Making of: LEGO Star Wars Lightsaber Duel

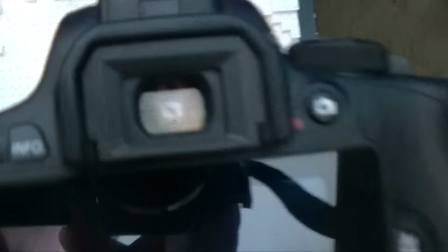4:03 I just have it leaning on the table, and you can see it just works pretty good, just kind of looking like a top-down view.
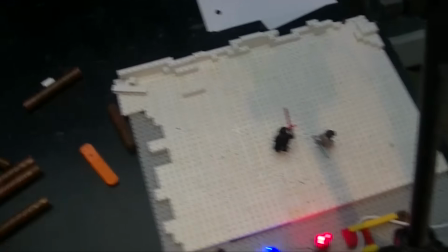4:12 And I'm just going to do the spinning in post Just because it would be impossible to do
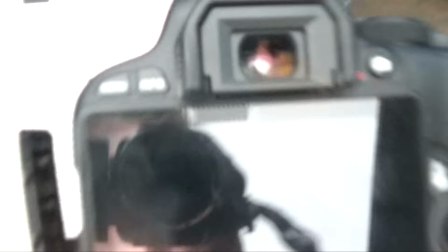4:19 That spinning move And it's not really going to be noticeable Just because it's a small bit,
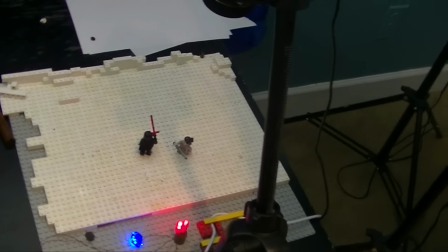4:26 not a huge amount But yeah, just wanted to kind of show you guys how I did this
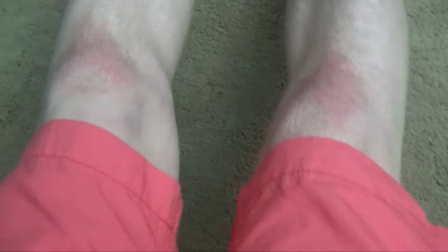4:31 After hours of filming My knees look like they're infected with something
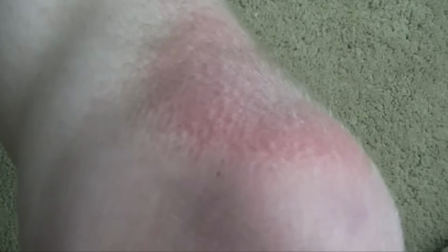4:38 Oh my gosh look at those beautiful red knees so I literally have like two shots left and
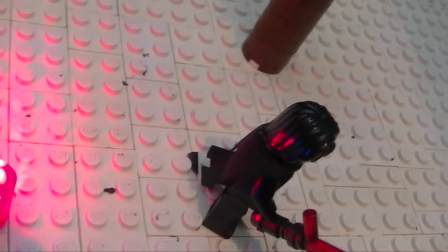4:52 his leg just friggin breaks I hope nobody notices I just finished up the final shot of lightsaber duel
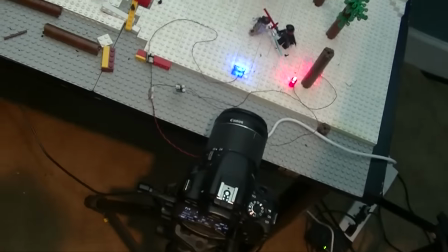5:03 so that's awesome so I just have like two days to do editing,
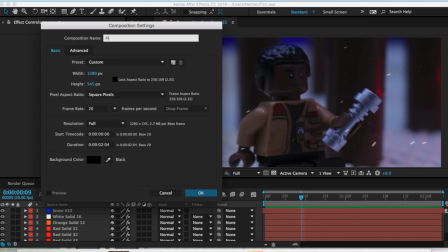5:09 so we're gonna make it through. Hey guys, so this is a kinda on-scenes look at the VFX work,
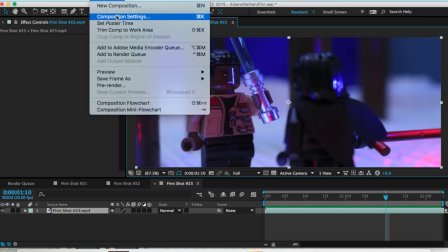5:16 and I'm just doing this in a speed ramp form to show you guys how I'm doing this.
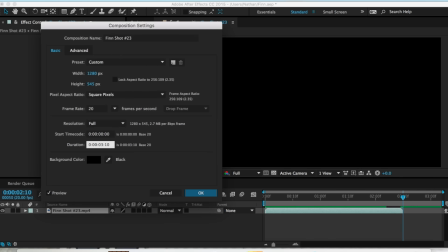5:21 Right now I'm just kinda setting the timecode changes to make it right by changing the frame rate and changing the time to match my shot.
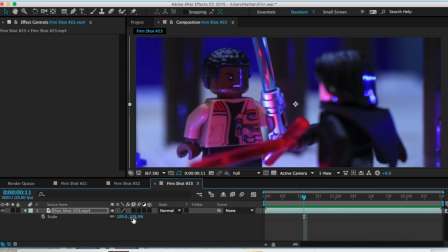5:30 Uh, yeah, so I'm positioning it a little bit because I do have that one frame where the thing is not supposed to be there.
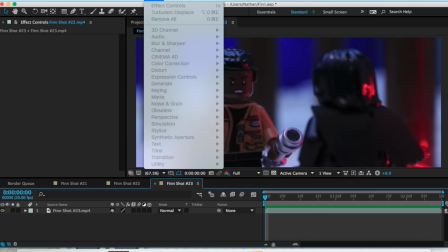5:37 so get rid of that there you go you got that like you know there is
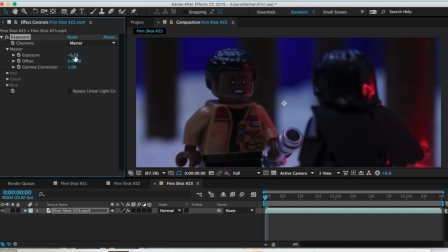5:42 it we're gonna add a exposure so there you go and now lighten up
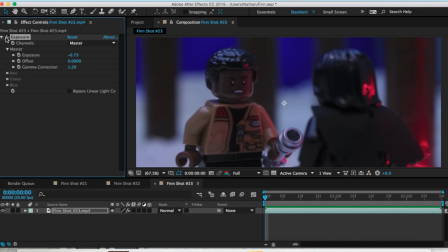5:47 Finn's face because it's kind of dark because he's kind of black no racism intended uh but yeah just kind of lighten up the scene and kind
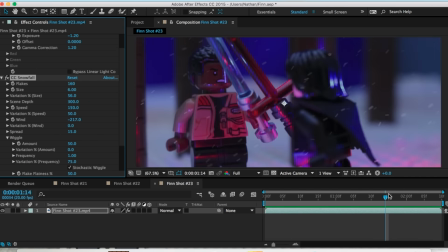5:54 of darken down the highlights a little bit just to give it that uh dark film adding the snow kind of skip through that a little bit and
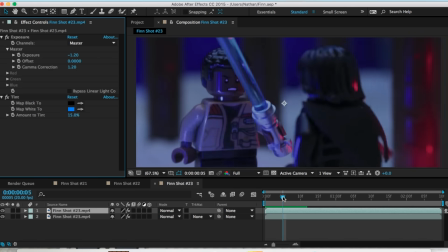6:02 now I'm gonna add the tint of blue just to make it seem like it's a snowy bluey planet okay so now we got the
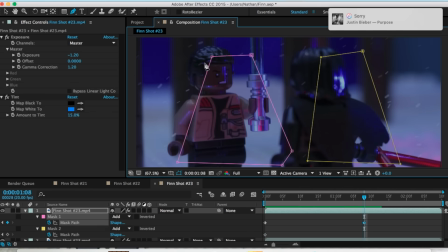6:11 masks which will be overlaid and that'll make it seem like a field of depth because we'll have the back layer of snow which will be a lot lighter and
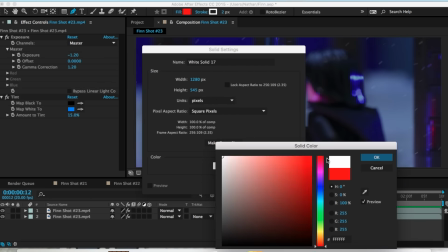6:19 the much harder compact snow over top of the mask
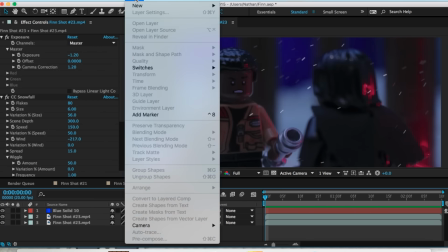6:24 layers so there you can see that and I did that through adding a solid just keep
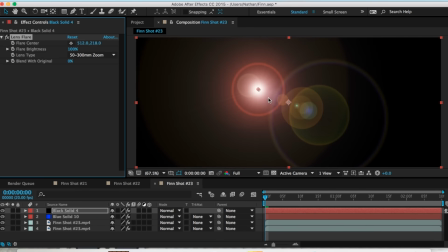6:28 keying the color out so then next we got to add the lens flare effect which will be the clashing of the lightsabers i'm just going to add
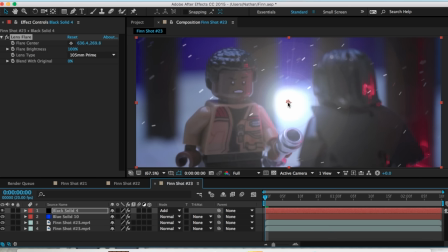6:37 that to add to get that black out so now i
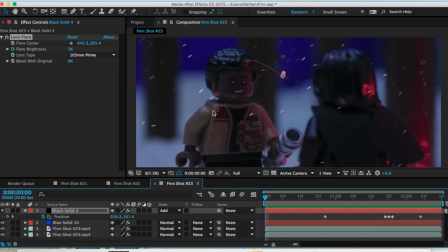6:43 uh key keyframe the whole position of the lens flare i'm also keyframing the
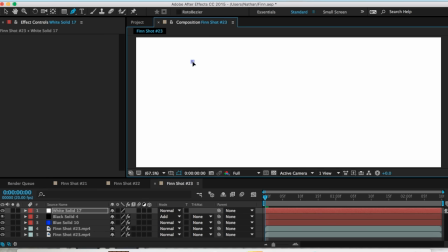6:48 position or the brightness and now we got to do the lightsaber so the lightsaber
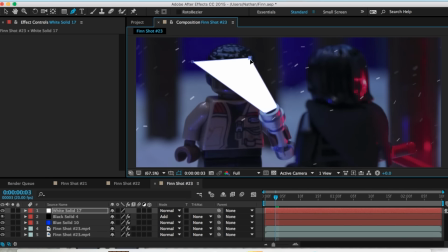6:53 is just done with a solid and just mask out the points that you want
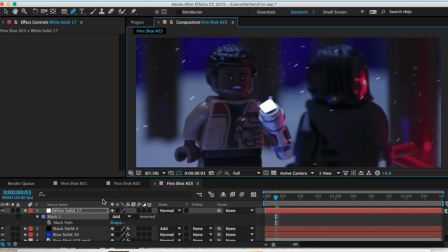6:59 so I have to move around those points every single frame in order to get it to be like following the lightsaber so it I can add the effect so what I'm doing in this whole part is I'm
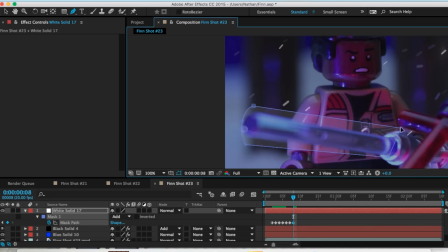7:14 following the lightsaber and you can see one of things that I do to make it
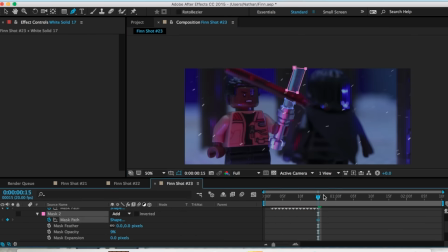7:19 really seem lifelike is I make the lightsaber kind of bend out every time it moves fast.
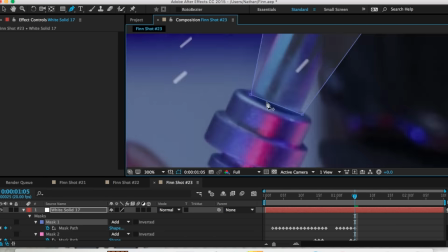7:27 It doesn't keep exactly to its shape and that's what lightsaber do in the actual film so it seems like it's actually in camera.